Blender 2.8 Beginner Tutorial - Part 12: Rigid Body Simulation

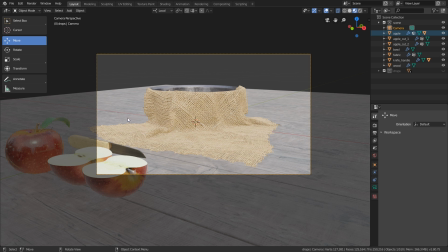[4:05]
And certainly I want to place some apples in the bowl here and also a few apples around here to populate the scene a bit more. So now it's not so nice to always switch between camera view and this view to move objects around.
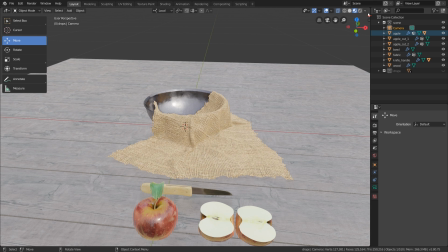[4:17]
So what I recommend, let's move the mouse to the top right corner here, but still inside of the 3D view. Now this little cross appears, and if you now left click and hold and move this into the frame, you can see we can split the window.
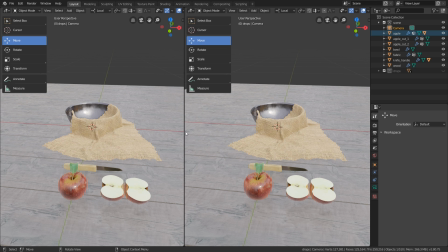[4:32]
It's basically a faster way to split the window than right click here and click on split area. If you want to remove such a window, you can also again go into the corner until the little cross appears,
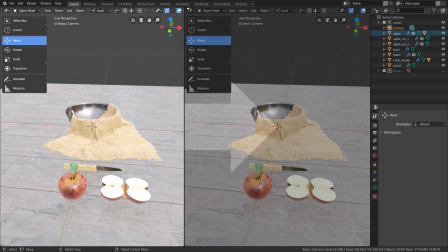[4:44]
left click and hold and move this across the frame of the editor. Release your mouse and then this is gone.
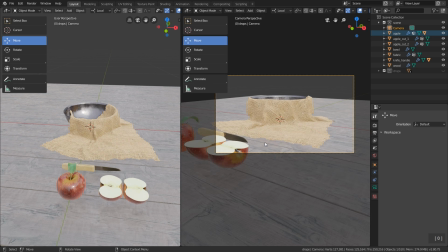[4:50]
So let's duplicate the view, press here numpad 0 Press T to hide the tool shelf, press the home button for full screen view.
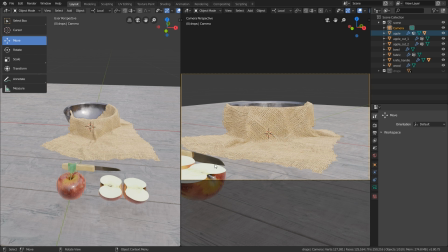[5:00]
And there's one thing I don't like. We can see what's inside the frame, but we can also see a little bit what's outside of the frame of the camera. And I think this can be confusing because you somehow have the feel that the image you will have in the end is much bigger.
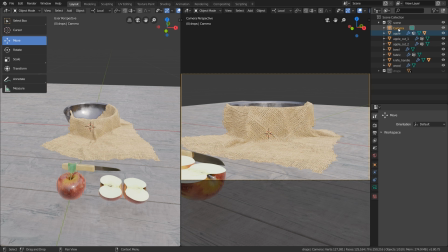[5:15]
So what I recommend is to select the camera, go to the camera settings down here. Then let's go to viewport display, open Passport 2 and set the opacity to 1.
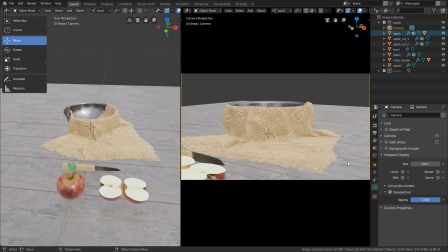[5:27]
Now we can only see what's inside the final image, what we will render out from this 3D scene.
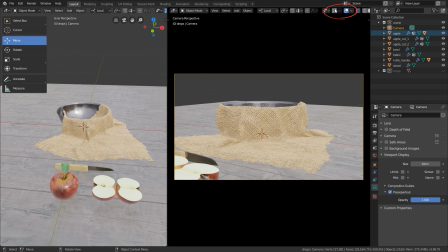[5:34]
So if you like, you can even hide the gizmos and the viewport overlays.
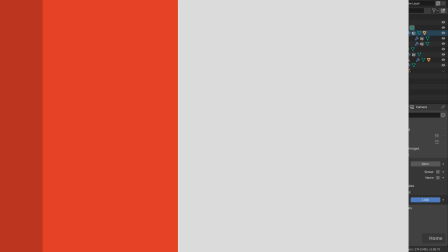[5:38]
Make this maybe a little bit smaller. Press the home button once again. And now we can start over here to move these objects around.
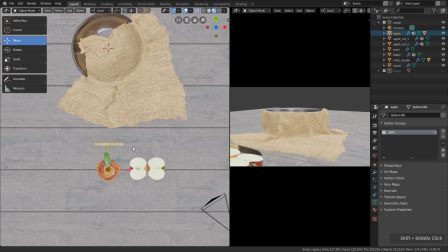[5:46]
So first of all, let's start with the cut apple.
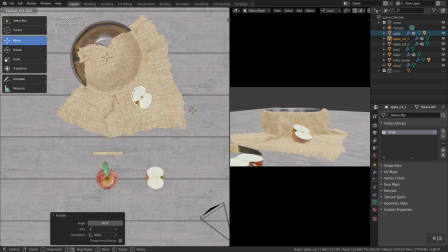[5:50]
I want to have someone is placed somewhere here and someone over here.
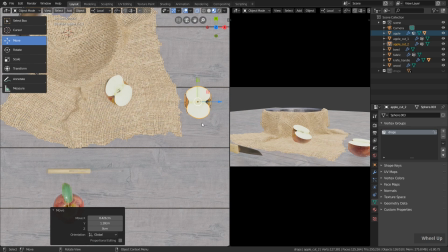[5:55]
You can see that I'm just moving them around, pressing G, and for rotating I use the free rotation tool by pressing R twice. So double R, and then you can freely rotate this, which sometimes helps a lot to quickly get to the rotation I want.
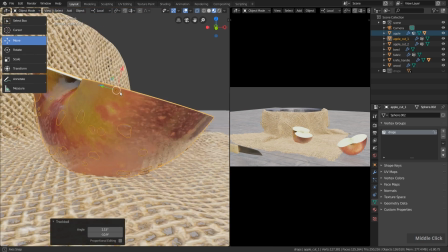[6:11]
So, and I'm working a little bit with guiding lines here. What this means I will tell you in a second. Let's move this up here just a bit.
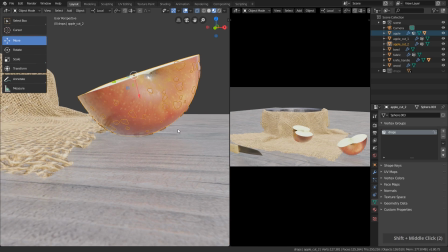[6:18]
So, and when working with a creative 3D scene, let's call it that way,
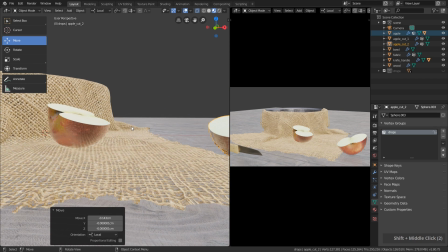[6:23]
it doesn't matter if these objects intersect a little bit, because in the final frame you can't see it anyway.
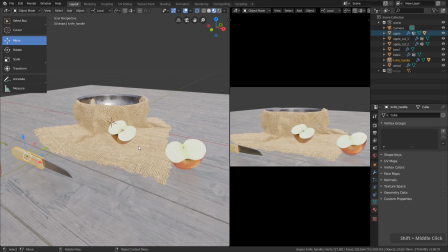[6:29]
So something like that.
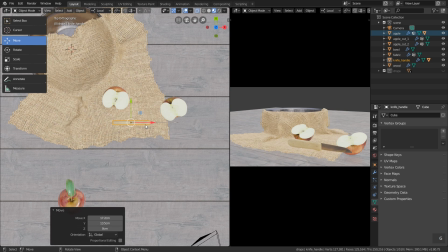[6:30]
Now let's take the knife, and I played around with the knife a lot where I can place this, but I decided to place it like this.
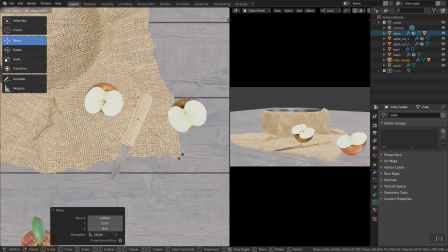[6:39]
I rotate this, press R, X, 90 degrees, negative. Currently I'm using the local axis for rotation and moving around. So if you have global here enabled, then you might press X twice to have the local axis from the object after enabling the rotation tool.
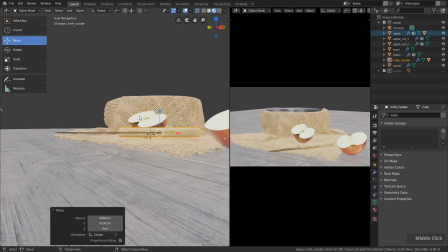[6:56]
So let's move it somewhere here. And when assembling a scene, it's always a little bit about storytelling.
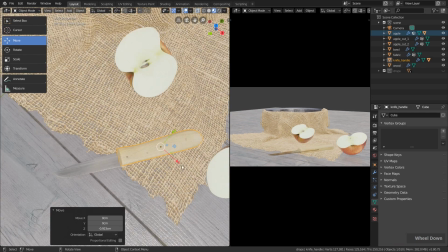[7:02]
And certainly we don't have much going on in this scene,
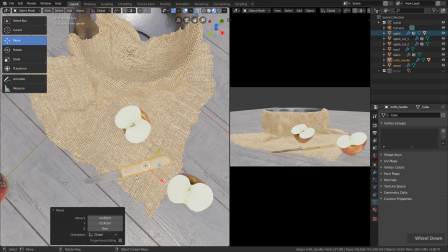[7:05]
but we still can use the position of the objects to tell a little bit of a story or to guide our viewers.
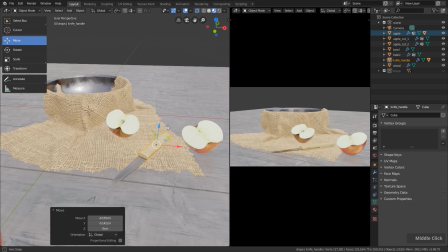[7:11]
For example, the knife down here certainly interacts with these two apples.
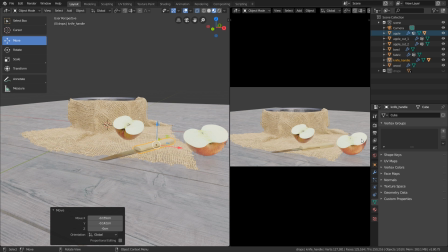[7:16]
And these two apples, as you can see over here, are rotated towards the knife. So they basically show into the knife's direction. So all of these objects are interacting with each other. So it's very simple, but it works. So, and the reason why I place the knife over here is simply because I wanted to see the nice details we have here.
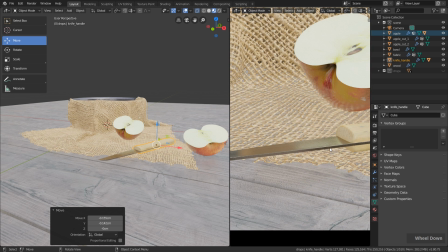[7:36]
This little beveled edge we will see in the final image, and this will make the knife look really realistic.
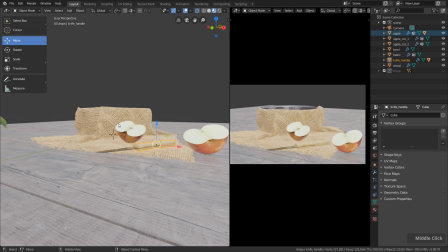[7:42]
And that's why I show it from this perspective. Then let's quickly select the fabric here.
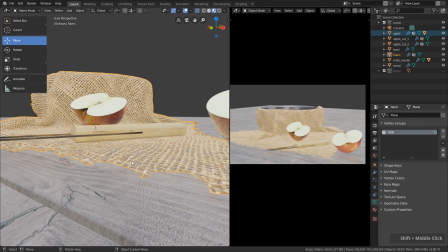[7:48]
And since this is hovering a bit above the ground, let's press G, Z and move it a little bit downwards. I hold down Shift so I can slowly move this. So I take care that I don't go too far, just a little bit, so it's a bit closer to the ground. And then we can also move the knife a bit closer here, something like that.
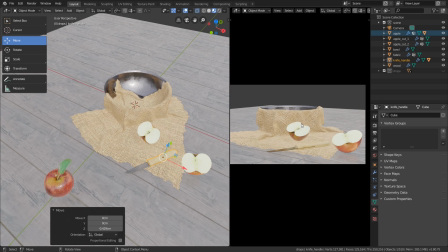[8:06]
So later on we will add more apples here, but now let's place some apples around the scene, because when you imagine the final image you have a lot of apples here and some of them here. These spaces on both sides are very empty, and we will frame the main subject here,
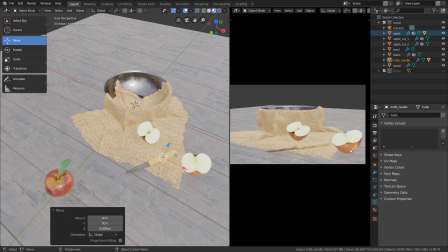[8:22]
which is basically the whole scene, but I think the main subject is the cutted apple and the knife.
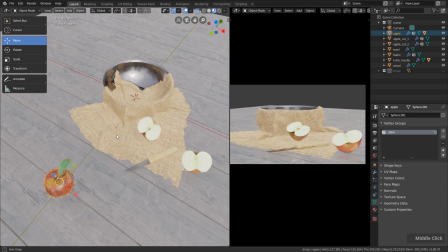[8:28]
And to frame this area a bit better, let's add a few apples around here to also give a little bit more context.
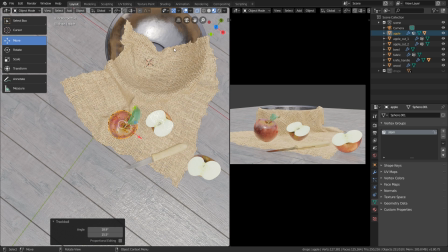[8:34]
So basically first we had the apples here in the bowl, and then they were moved out and then cut in half.
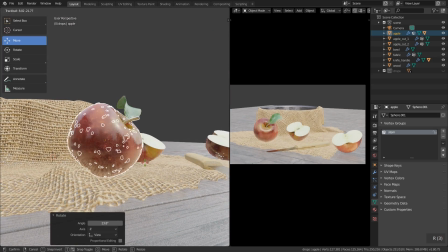[8:40]
It's very simple storytelling, but I think this still works here in this very simple scene.
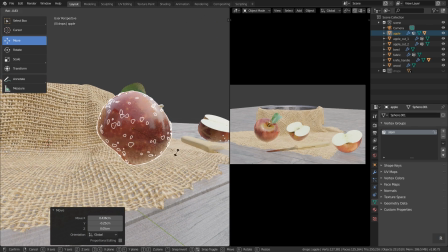[8:45]
So I make use of this little fold here, because if I now place the apple like this, we have a nice top view here onto the apple, maybe not too much.
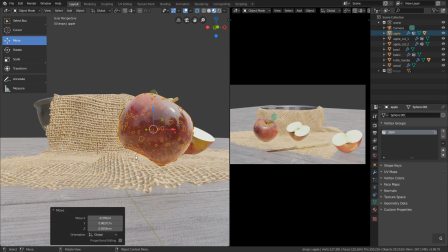[8:54]
And it looks like this apple is interacting with the fabric here.
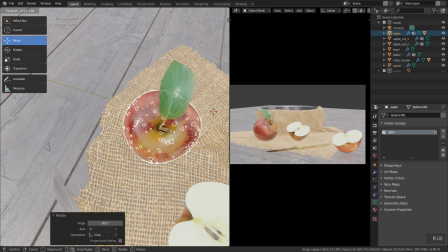[8:59]
Maybe let's rotate this a bit so that the leaf is pointing to the other direction, something like that.
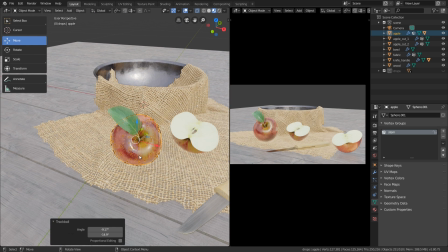[9:05]
But yeah, in the final image, when we have the lighting and everything set, we can still move these objects around to have the perfect look.
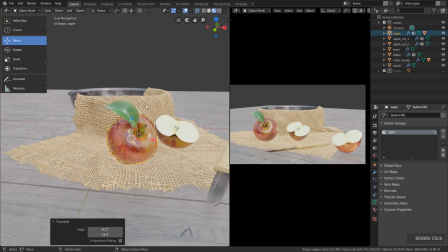[9:12]
So now I want to duplicate the apple. First of all, if you want to duplicate this with the leaf, certainly you have to select both and then Shift and D duplicate this. But certainly not every apple here in the scene should have this leaf. So in this case, I just duplicate this without the leaf by simply selecting the apple. And I use another trick.
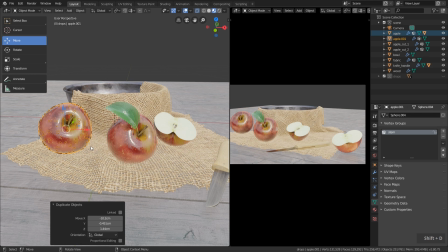[9:32]
When you duplicate an object here in Blender with Shift and D, in the background, Blender creates two mesh informations. That means the file size will be bigger.
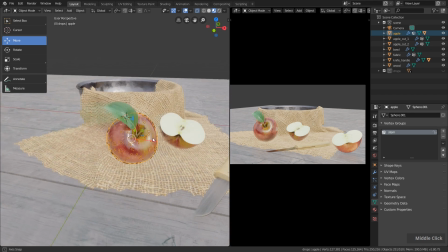[9:42]
However, when you have objects which are basically looking exactly the same, you can duplicate an object using Alt D.
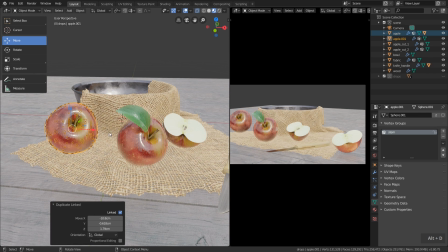[9:49]
if I do that, then these two objects are linked to each other. So in the background, they are basically just using one mesh information, and here it shows up as two objects. You can better understand this over here, for example. You can see we are using the mesh which is called sphere 001.
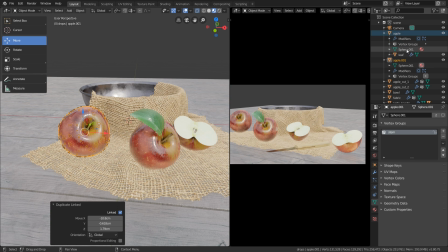[10:07]
And if I open the other one, you can see it's using the exact same mesh information. So if I duplicate this apple, Shift and D, you can see that this is now called sphere 004. So this is a new mesh information which was added to the blend file.
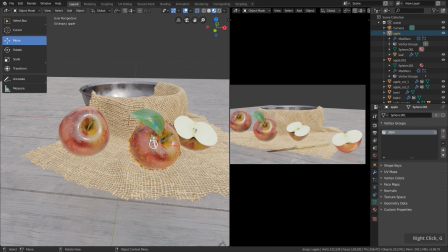[10:23]
So let's undo this. So and the cool thing is, now these two objects are linked.
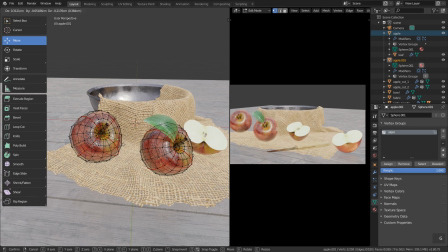[10:27]
That means the blend file will be smaller, and if I tap into edit mode and edit something, you can see it will be edited on both objects, since we are basically just editing this one mesh information which is stored inside of the blend file and which is linked to two objects here.
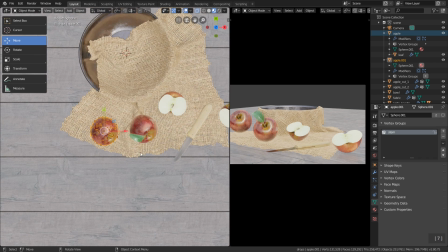[10:43]
So, and this I will do for all the apples here. We will rotate them just a little bit, and then you won't notice that much that they all look basically the same.
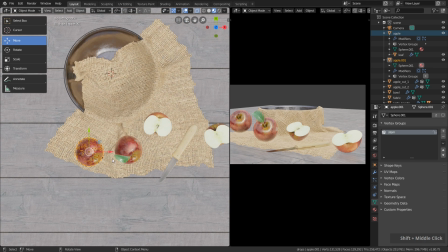[10:52]
So now let's place two apples here, one on this side.
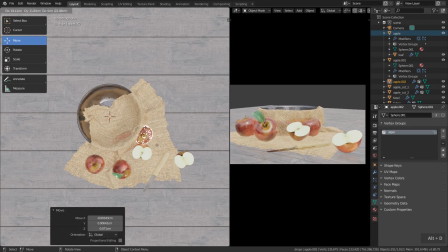[11:00]
And with Alt D, I duplicate this to the other side.
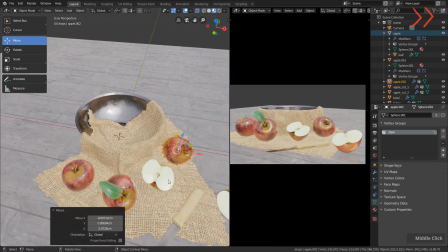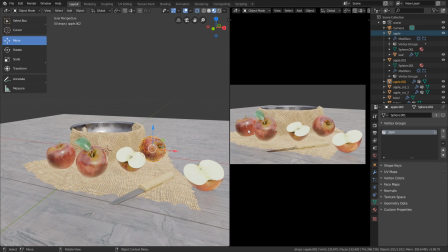[11:11]
And as you can see, I play around with the rotation of the apples because I don't want to have them all show in the exact same direction and have the exact same rotation, so that everything looks a bit more organic and natural here.
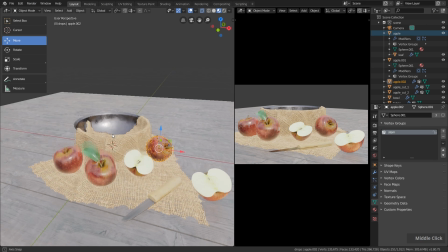[11:24]
Alright, now we want to add a bunch of apples to the bowl, and certainly we just can duplicate this here and place it over here,
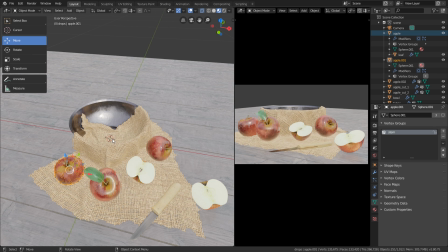[11:31]
but then the apples will intersect, which is not a big problem because we only will view the scene from one perspective. But wouldn't it be cool to fill the bowl here quickly by throwing the apples inside? And something like this is actually possible. So first of all, let's go over to the animation workspace.
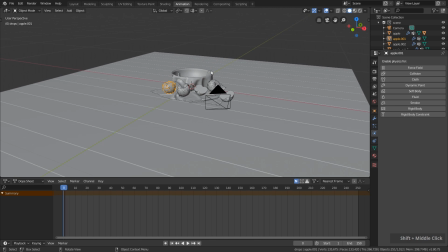[11:49]
Let's hide one of the 3D views over here. We can leave the solid viewport shading enabled if we like.
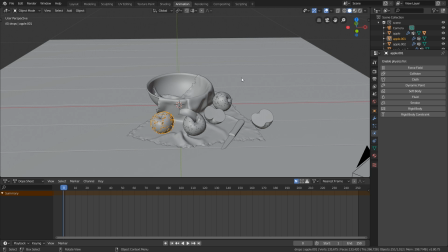[11:56]
And now I want to create a quick rigid body simulation. And actually this is not that complicated.
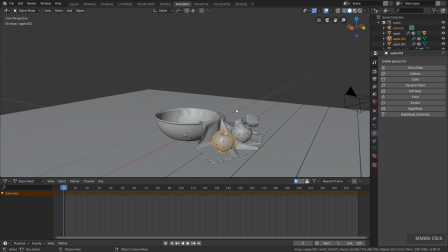[12:02]
First of all, I want to create a boundary so that no apple is falling outside of the bowl. And first of all, let's select the bowl, right click, click on snap and click on cursor to selected. Now the cursor is in the center of the bowl here.